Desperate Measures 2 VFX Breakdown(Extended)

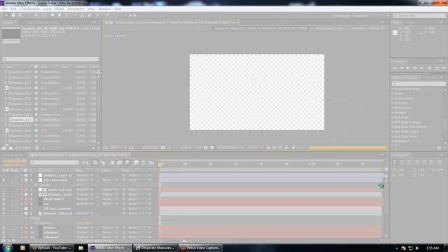3223s
Which I don't think it does.
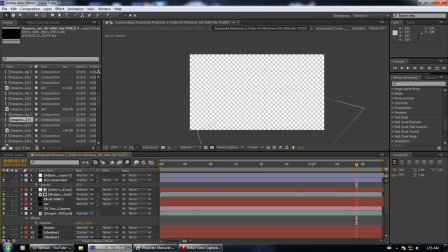Okay, I'll pause it now. Sorry about this.
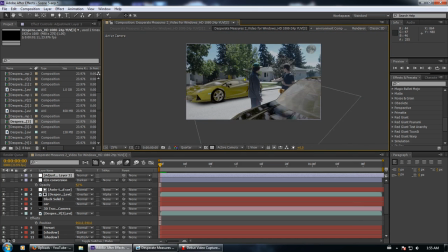3240s
After Effects is annoying. Anyway, this one. Let's turn off the day and night the stupid adjustment layers.
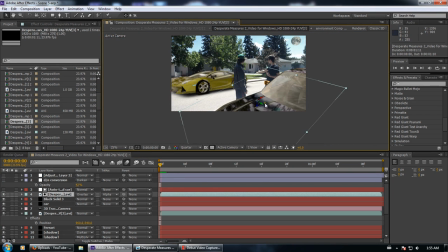3249s
And so basically what we got here, we got the 3D models. It's all 3D tracked.
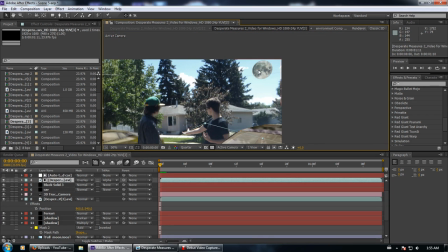3254s
To make it look a little bit more night-like, I put in the moon.
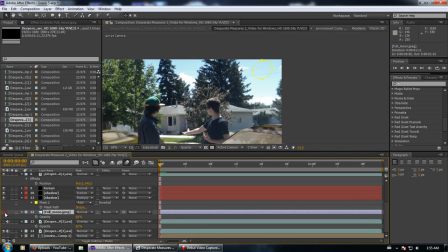3260s
Which is basically just a moon that I masked in. Really not a big deal, but it's also really annoying because you'd think the moon would be a perfect thing to have glow,
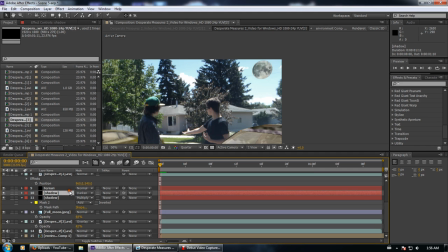3272s
but in a later shot I realized, wow, it sucks to try and make the moon glow. We got a Ferrari.
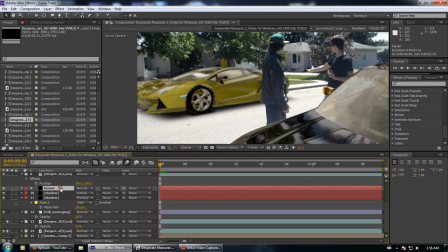3281s
Yeah, I labeled it Ferrari because I originally had a red and black Ferrari here. The Lamborghini model worked better. And
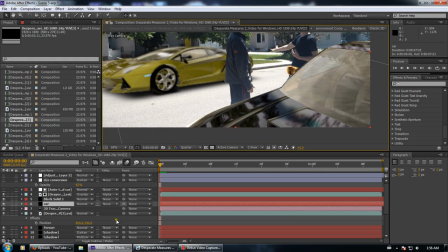3294s
So basically, what I did here is
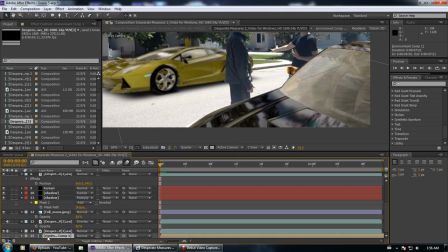3299s
the best way to make something look relatively like it's in a scene is to have it reflect. And luckily with Element 3D, we are able to do some fantastic reflections. So using that,
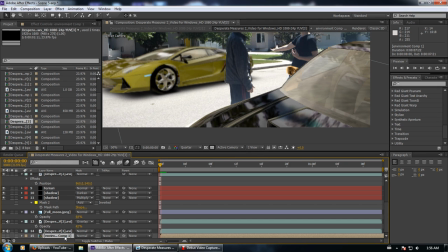3314s
seeing as I didn't think, I should probably make an actual environment map while I'm here, because I went out and I was I was looking at it, it's like, it really doesn't look like it's part of the scene.
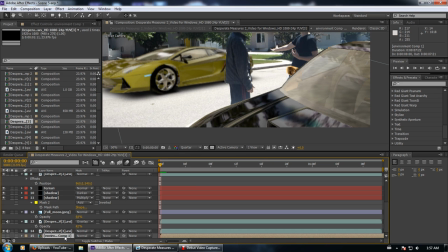3333s
I need it to reflect something. I tried the actual shot, and, well, that didn't work, because it's only half the shot.
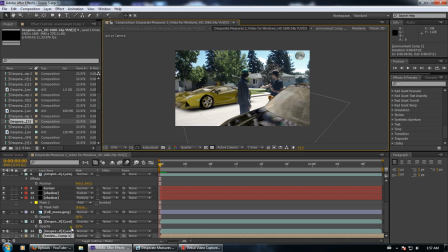3339s
So I decided, what's a great idea? Going onto Google Street View.
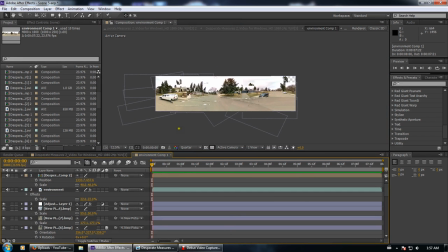3347s
So I went to the location on Google Street View, and took a bunch of screenshots and made the worst
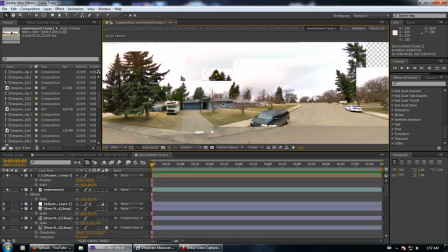3356s
environment map in history. There's even a chunk missing, apparently.
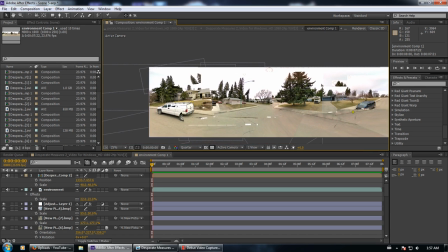3360s
But yeah, this is the worst environment map ever made.
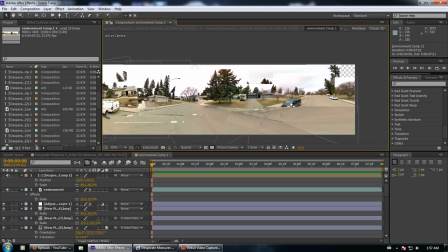3367s
Ever. And I find it absolutely hysterical.
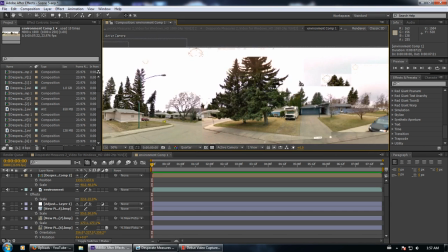3372s
Now I'd make an actual proper one now, but that's absolutely hysterical.
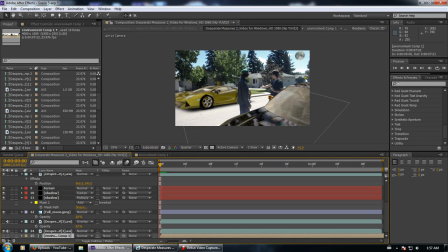3381s
It's quite funny.
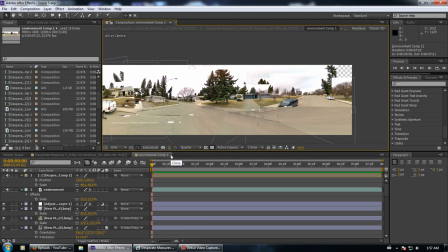3384s
Anyway, so yeah, but it worked.
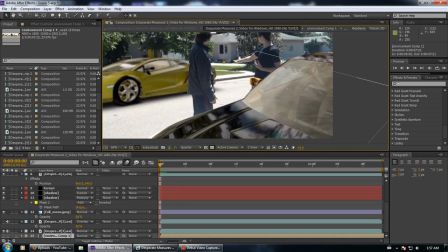3390s
It worked decently enough.
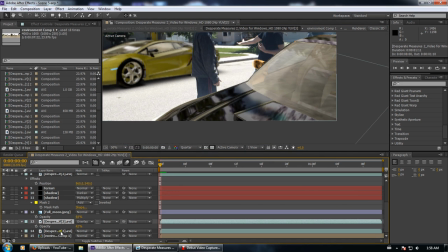3392s
And then on top of that, I took the rendered thing of Mustang.
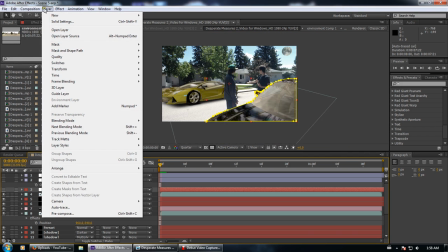3402s
I auto traced it with the layer auto trace feature, which is very nice for making mats.
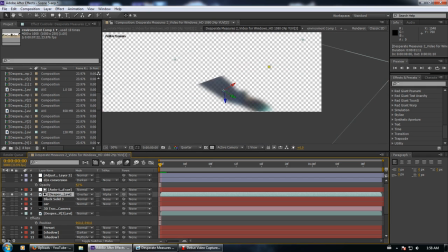3412s
And I used that and created basically the reflection of Kirk,
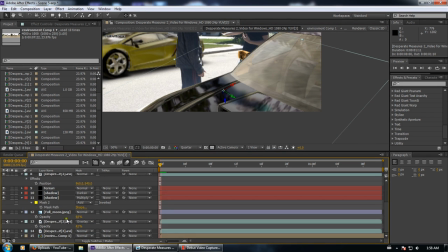3417s
because placing it in the environment,
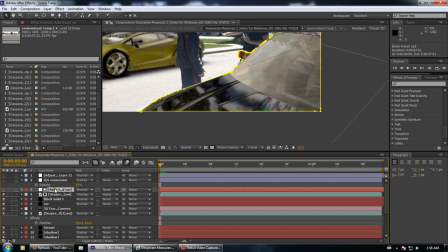3422s
I tried it, it really didn't work very nicely, and I kind of like the way that this worked,
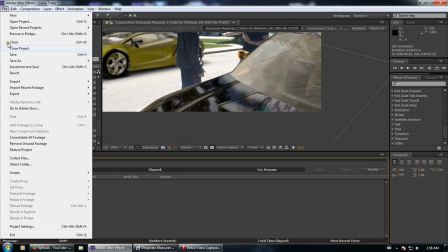3428s
so I did that. So that's like the entirety of this scene 5.
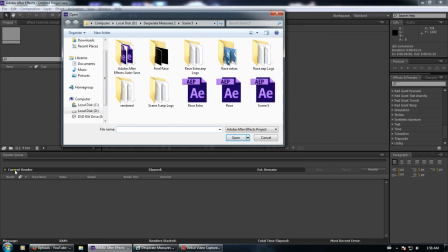3437s
No, we're not saving. Saving sucks. Stupid.
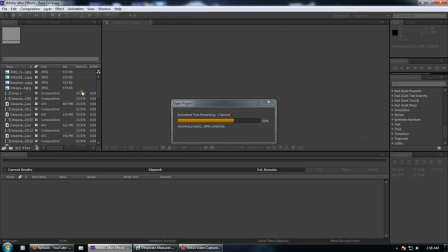3442s
Let's start with race extra. Yeah, now we go on to the race. Start with the basic shots.
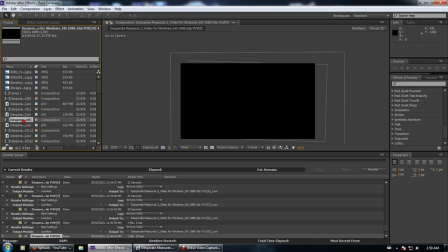3449s
Yeah, I hate this entire scene. The color corrections don't match nicely, and I did horrible on it when I think about it.
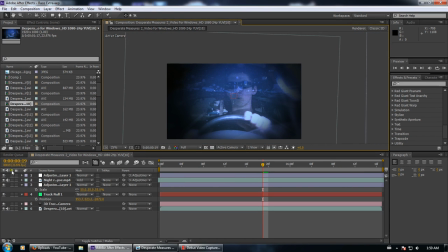3460s
But basically what this is, we had them sit in cars. I couldn't get the camera to work inside the car, so suddenly we got the window,
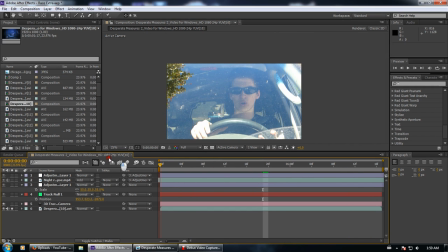3470s
which was actually kind of nice because I could use the window.